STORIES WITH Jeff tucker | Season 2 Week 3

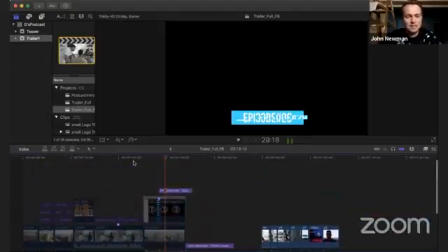4:24 Shout out to John Wells. That song is incredible.
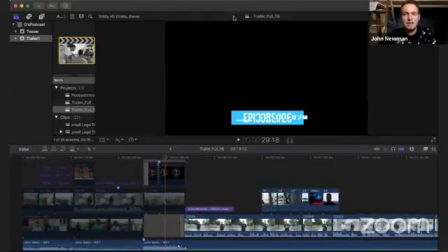4:26 It was something that actually Shaq and John and I were listening to on the way up there to Newark. So John Wells, you're killing it, man. Love all the music. But anyway, so yeah. So what I'll typically do is put a song in first, and then I'll play off of that.
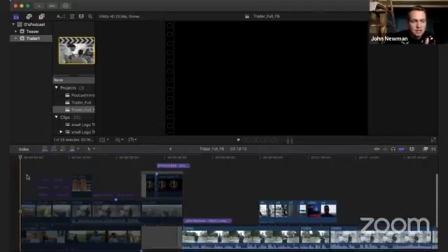4:42 So as you can see, I have the beginning of that has all this time that you can see here that I need to build up to.
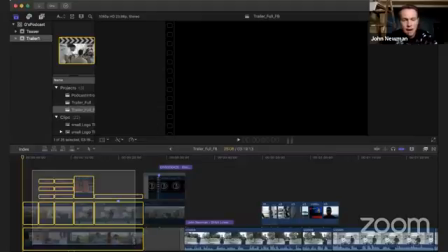4:49 So during that time, I want to create something that I can make into a video, right?
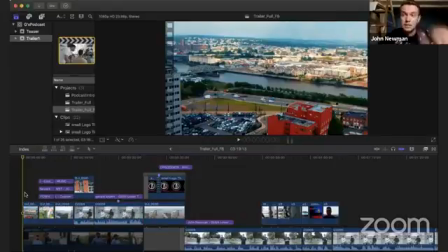4:58 I'm going to set the mood up. So what actually, Sydney, if you guys know Sydney Dunham Peverly, SDP4, is known on his Instagram, someone who I've been working with for a while now.
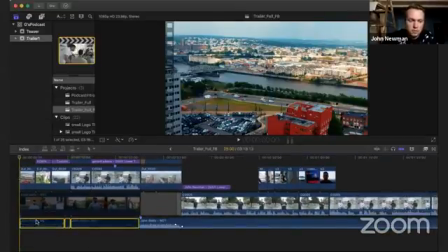5:09 He took this incredible drone footage, which I'll mute the music while we're watching it. this awesome drone footage of downtown Newark.
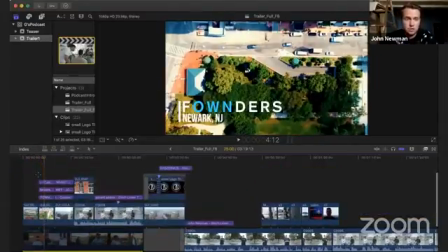5:16 And I used this footage to begin the video.
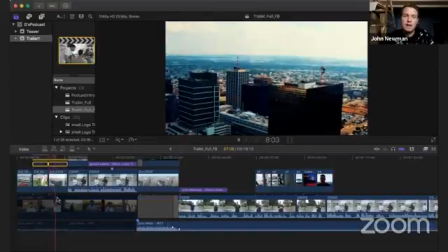5:21 It's fairly simple, and I throw it in there so that it sets up the mood a little bit with the music.
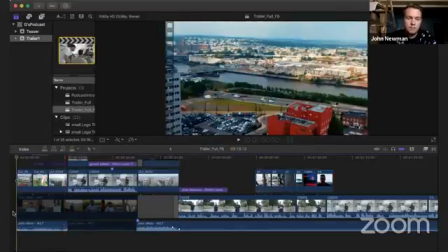5:29 As you can see, going from just that to this.
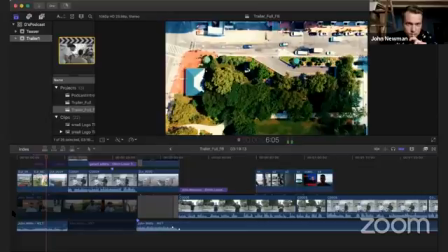5:40 This beat's so fucking beautiful.
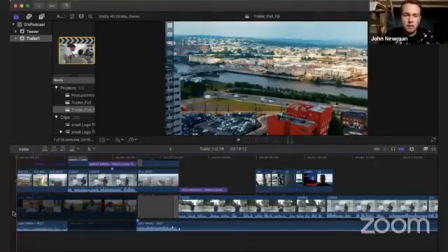5:42 And one of the big things I like to do is change the music with change what you're viewing with the music. So obviously you can hear a change in the tempo at this point once it switches to something else. That's how I like to keep the momentum flowing throughout the video.
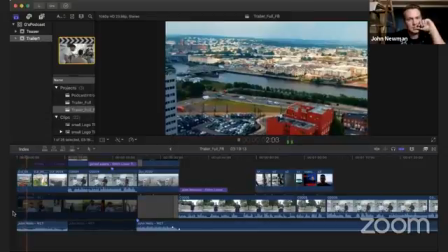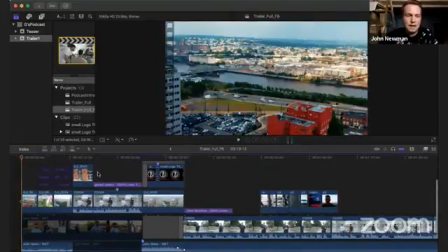6:06 This beat's so fucking.
So yeah, that's pretty much that. With the music, obviously there's a lot more into it.
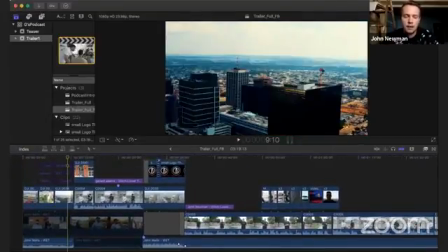6:14 And what I'll show you too is after that music happens, what I like to do is then set the mood up for what the video is actually about.
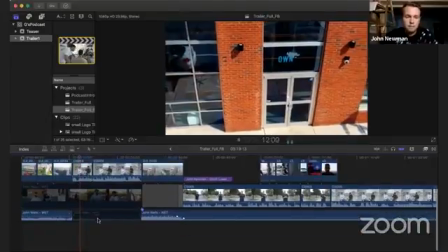6:21 So it's one moment in your life that will either make you or break you.
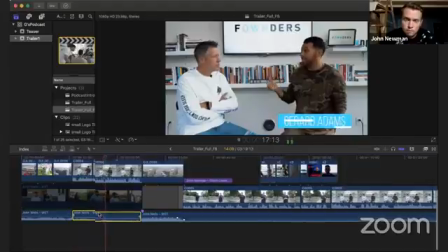6:27 It's one decision, one choice that can either set you up for the rest of your life, that one relationship,
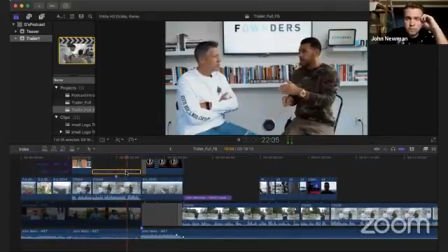6:32 that one chance, that one opportunity, and it either can ruin you or make you.
So then we go right into the big beat.
This Aquafina bottle keeping me hydrated.
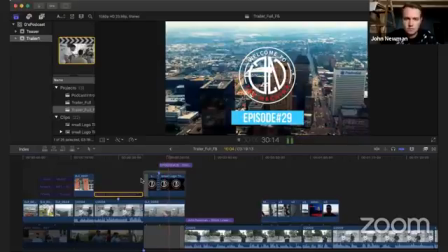6:43 I swear to God, I might just break my neck if I doubt it.
So a lot of people would call these establishing shots, right?
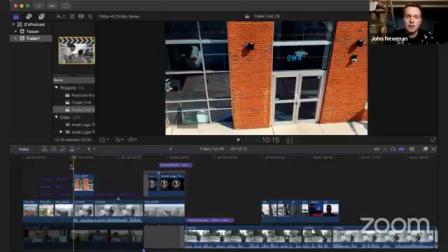6:48 These are establishing what the tone is of the video and what it is. And then here we're getting into a little bit about what this video is going to be about. Sorry. We're getting into what this video is going to be about. So it's obviously a clip of Gerard, and that's really what this is all about, and listening to him.
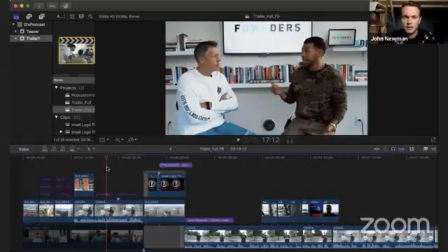7:05 So I wanted to find something that's going to stand out right away, and it's going to get the attention. Sorry, I haven't checked their Facebook feed. I wonder if people commenting here. Yeah, so anyone, if you have questions, comment, and I can answer them while I'm looking at this too. If this is boring you, whatever, I can switch to do something else. But just let me know.
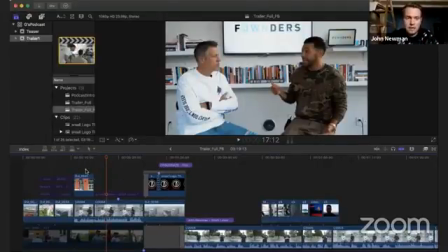7:22 So anyway, so obviously what I have here is the building blocks of a beginning of a video, right?
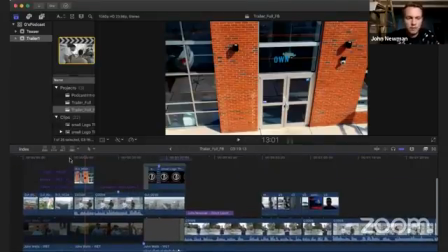7:30 So we have the music, we have the footage, and it just sets it up, right?
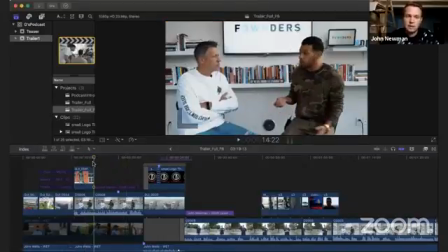7:35 Because that's all we need to do is set it up.
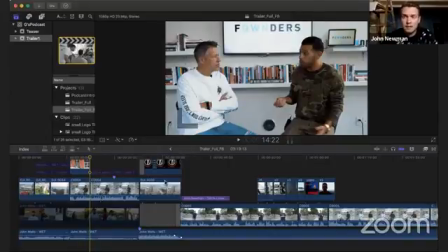7:36 So listening to what Gerard has to say, I go through an hour and a half of content, listen to the whole thing, cut it up, and find the things I like the most, and then save them for later.
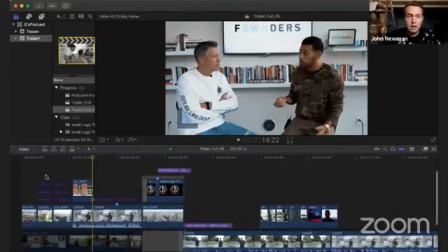7:45 And this is one of those clips that I saved. So after I do that, what I'll generally do is I'll put in something.
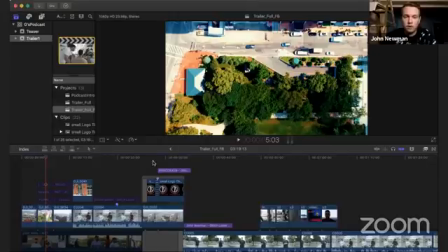7:52 Well, generally I'll move forward and I'll keep going within the video like here. But just for the sake of showing you the timeline, what I do is then add some of my titles.
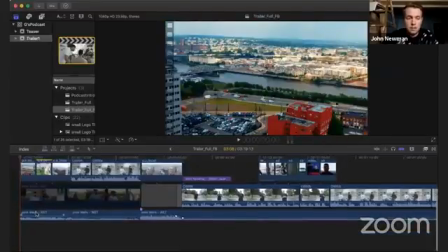8:04 So as you can see, a title sequence is going to come in here that shows you where we're at and what this is.
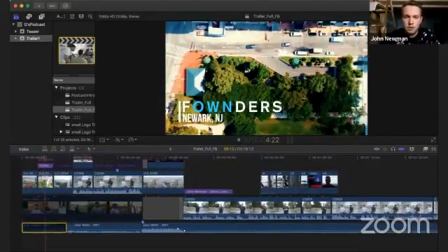8:11 So immediately pops up Founders, Newark, New Jersey, right? It sets the tone of the video right away.
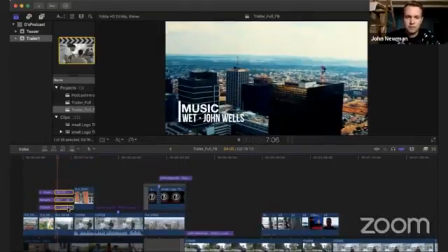8:16 And then obviously giving credit to John Wells for the music, which again is just such an awesome song.
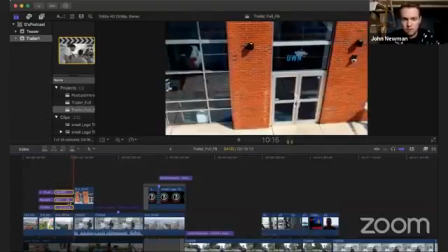8:22 It's perfect for this video.